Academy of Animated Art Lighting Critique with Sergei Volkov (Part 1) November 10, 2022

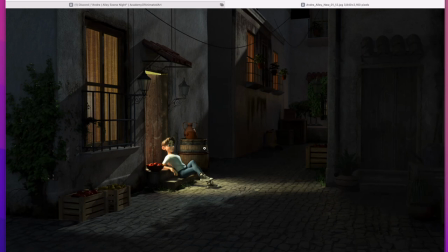(28:40)
but what happens usually if we set it somewhere in between we want to see i would probably would be nice to see a little bit more um difference between this light can be much more amber and the moonlight could be much a bit quite a bit bluer you see what i'm saying pretty
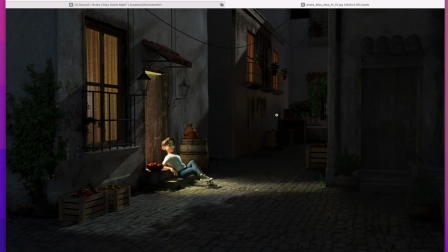(29:00)
much push push those color saturation apart a little bit further because because right now you have a good photography but it almost like because the light source uh it has it has some color but it's very gentle saturation on your
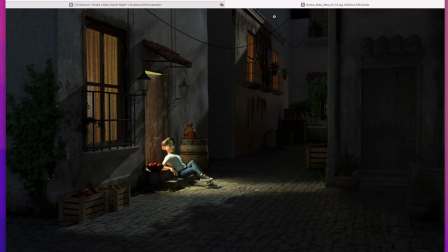(29:18)
tungsten light in here also moonlight it has some color but it's very desaturated it's almost to some degree if there's no this pretty much couple like color spills in here it's almost appears
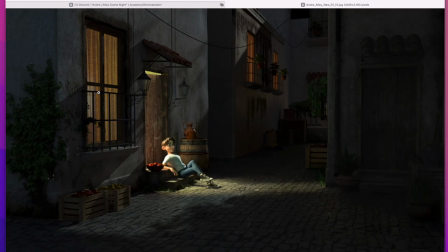(29:34)
like maybe like black and white photography to some degree you see what i'm saying and as photography it looks very nice the values are very great beautiful but i think would be very interesting um if you can try to push this tungsten
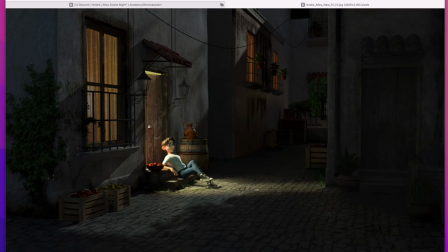(29:50)
light a little bit more towards amber orange and the moonlight a little bit more towards this blue bluish purplish hues and once again kind of push the color situation between tungsten lighting inside of the
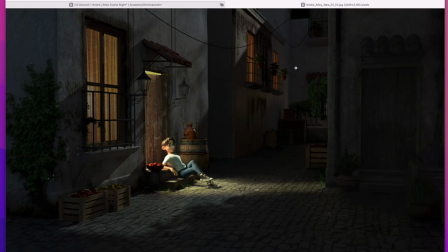(30:05)
houses and moonlight slightly further apart allow for a little bit more color contrast I think there could be an interesting version here. Cool. Does it make sense? So otherwise it's already as a photography, like photography-wise, looks pretty great.
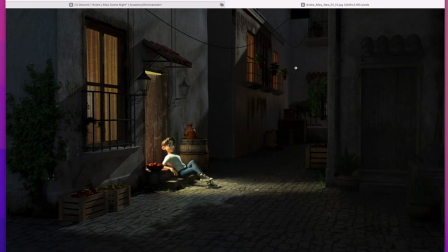(30:25)
Characters there, we totally see where things are coming from. Details are nicely kind of showing up casually on the site. It's like value-wise, it's already a beautiful shot.
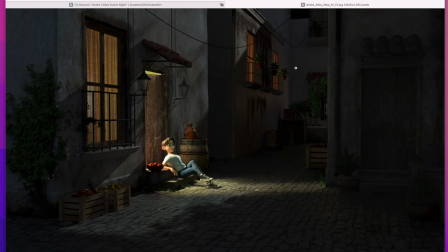(30:41)
So that's about it. So any thoughts, concerns, or do you want to follow up or something that maybe clarify a little bit?
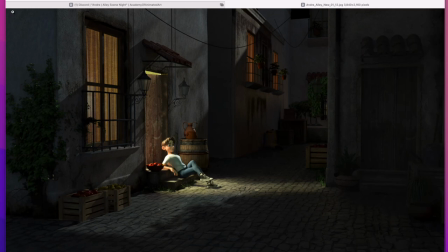(30:57)
Okay, that's about it. I think we covered your shots. Let me ask the audience if anybody...